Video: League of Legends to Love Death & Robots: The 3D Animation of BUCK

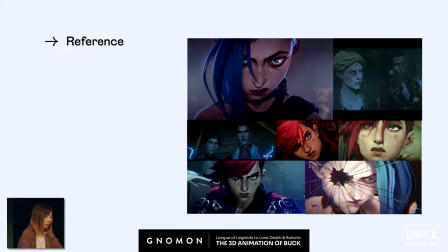(34:29)
So we took many screenshots from the Arcane trailer, and here are some of the hero references we were using. And after going through these images,
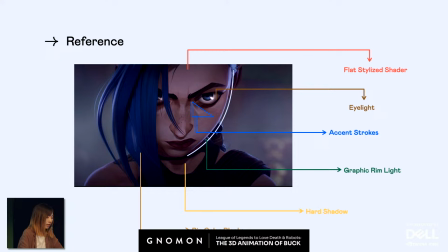(34:41)
these are some of the takeaways from the references that we found really important to the visuals. Several key points here. First, overall, the shaders look kind of flat with a stylized painterly texture base that is not being affected a lot by the lighting.
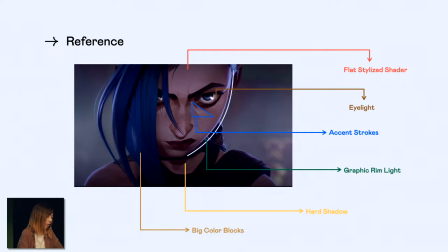(34:58)
And second, it has a lot of the big color blocks without too many details, especially around the hair. And then it got this really graphic looking rim light across the surface. And most of the areas have hard shadows without much soft fall off.
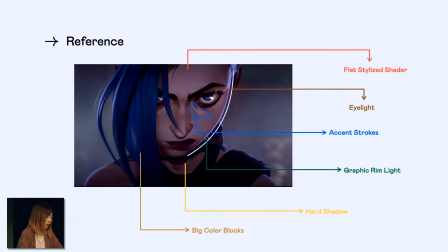(35:16)
And besides this, there are also some smaller details, like the eye light having a very specific shape, and there are some accent strokes around the eyes and the tip of the nose. So after the analysis, we now know these are the key elements we want to get.
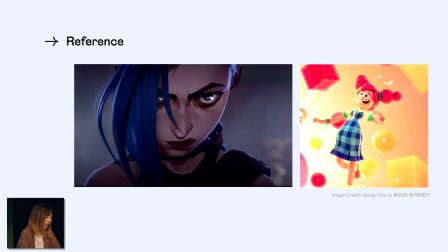(35:33)
And we can also see that most of the points we just found are kind of in the opposite of what a more traditional CG render looks like,
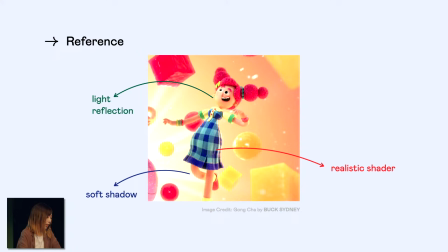(35:42)
where it lands more in the realistic side. And we get the environment reflection and soft falloff for free.
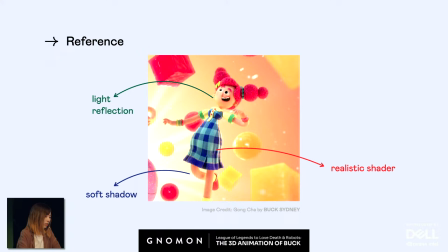(35:50)
So knowing this, it will be really difficult to achieve this style just within the lighting. And here's when treating lighting and compositing as a combo comes in handy. So we don't need to struggle ourselves within just one process too much.
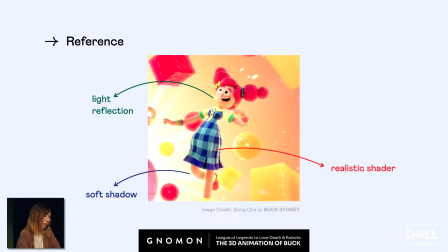(36:06)
And I think this also shows the benefit of picking up an adjacent skill, because it opens up the possibilities to solving different issues. Based on all information we just learned, we can now think about how to get this information.
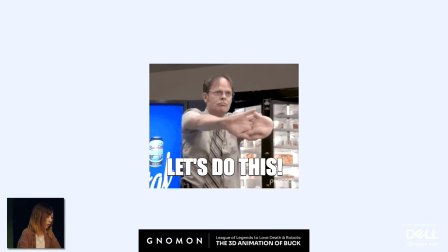(36:24)
And that's when we start the lighting process.
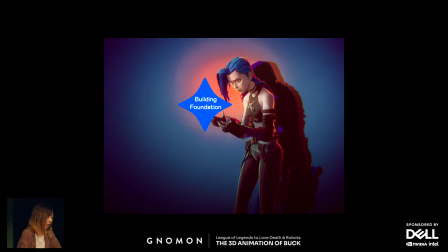(36:28)
So, like building puzzles, we first need to know which area we want to tackle. Maybe it's the edges, maybe it's the characters. And only when we have a target, we can start to looking for the pieces that are matching. So same thing here.
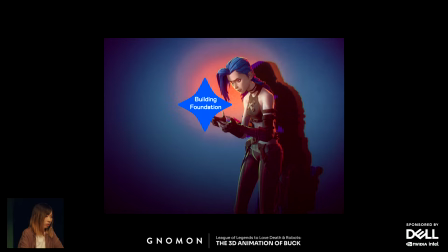(36:45)
So our target is to set up a good foundation for the general painterly look, and we will be collecting information for this purpose.
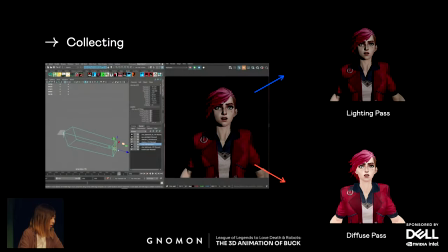(36:54)
And for this project, we were using Maya and V-Ray for lighting, and most of the shots had a very simple light setup since we're going to rely on compositing a lot. In the clip here, it only has one key light and the GUI was turned off.
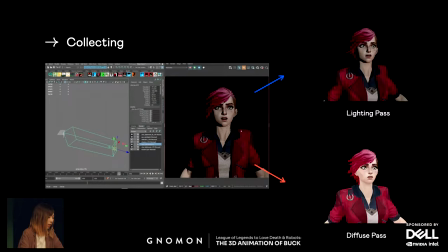(37:10)
The reason we were doing this is because we are not looking for the final beauty render. Instead, what we are interested in is the black and white relationships in the lighting path here. So we can use it later in comp to rebuild hard shadows like we see in the reference.
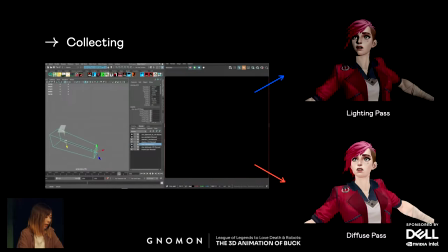(37:28)
And another pass we want to collect is the diffuse pass, since it already has this painterly texture base,
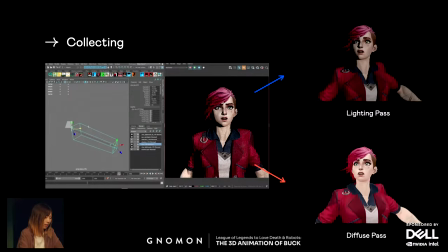(37:37)
and we want to make sure it gets enhanced rather than overtaken by the lighting. And after we collected those passes, along with some other more commonly used passes,
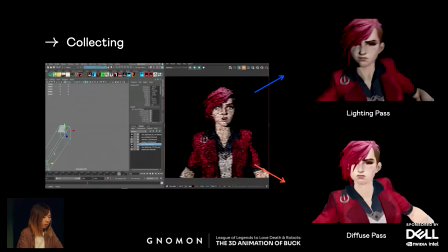(37:48)
like the bump normal and the world position, we can now go to compositing to start a rebuild.
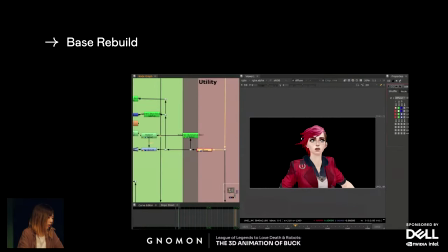(37:56)
And in this case, we are also using Nuke. So first, we took the diffuse pass, did some color correction,
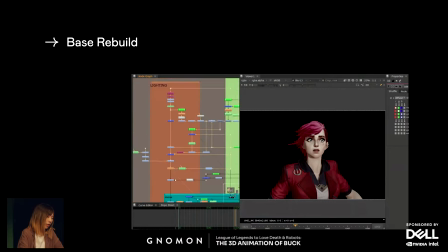(38:04)
so some to brighten up the eyes and the nose areas to make the strokes pop a little bit more, like the reference, and some to take away the additional details we don't need, like the hair strands.
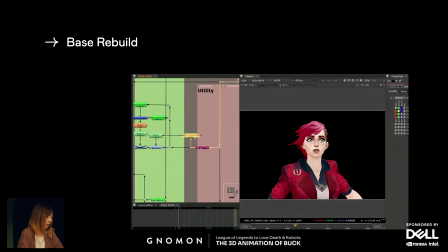(38:17)
Later, we blended back with the lighting pass to get the direction of the light and the shadow shapes.
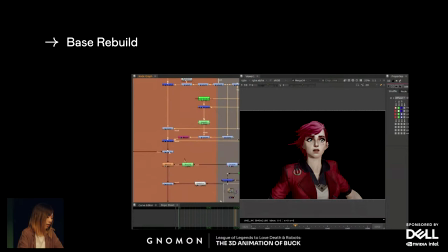(38:24)
And after that, there are some adjustments on the drop shadows, some additional lighting, and some color grading to match the live action plate.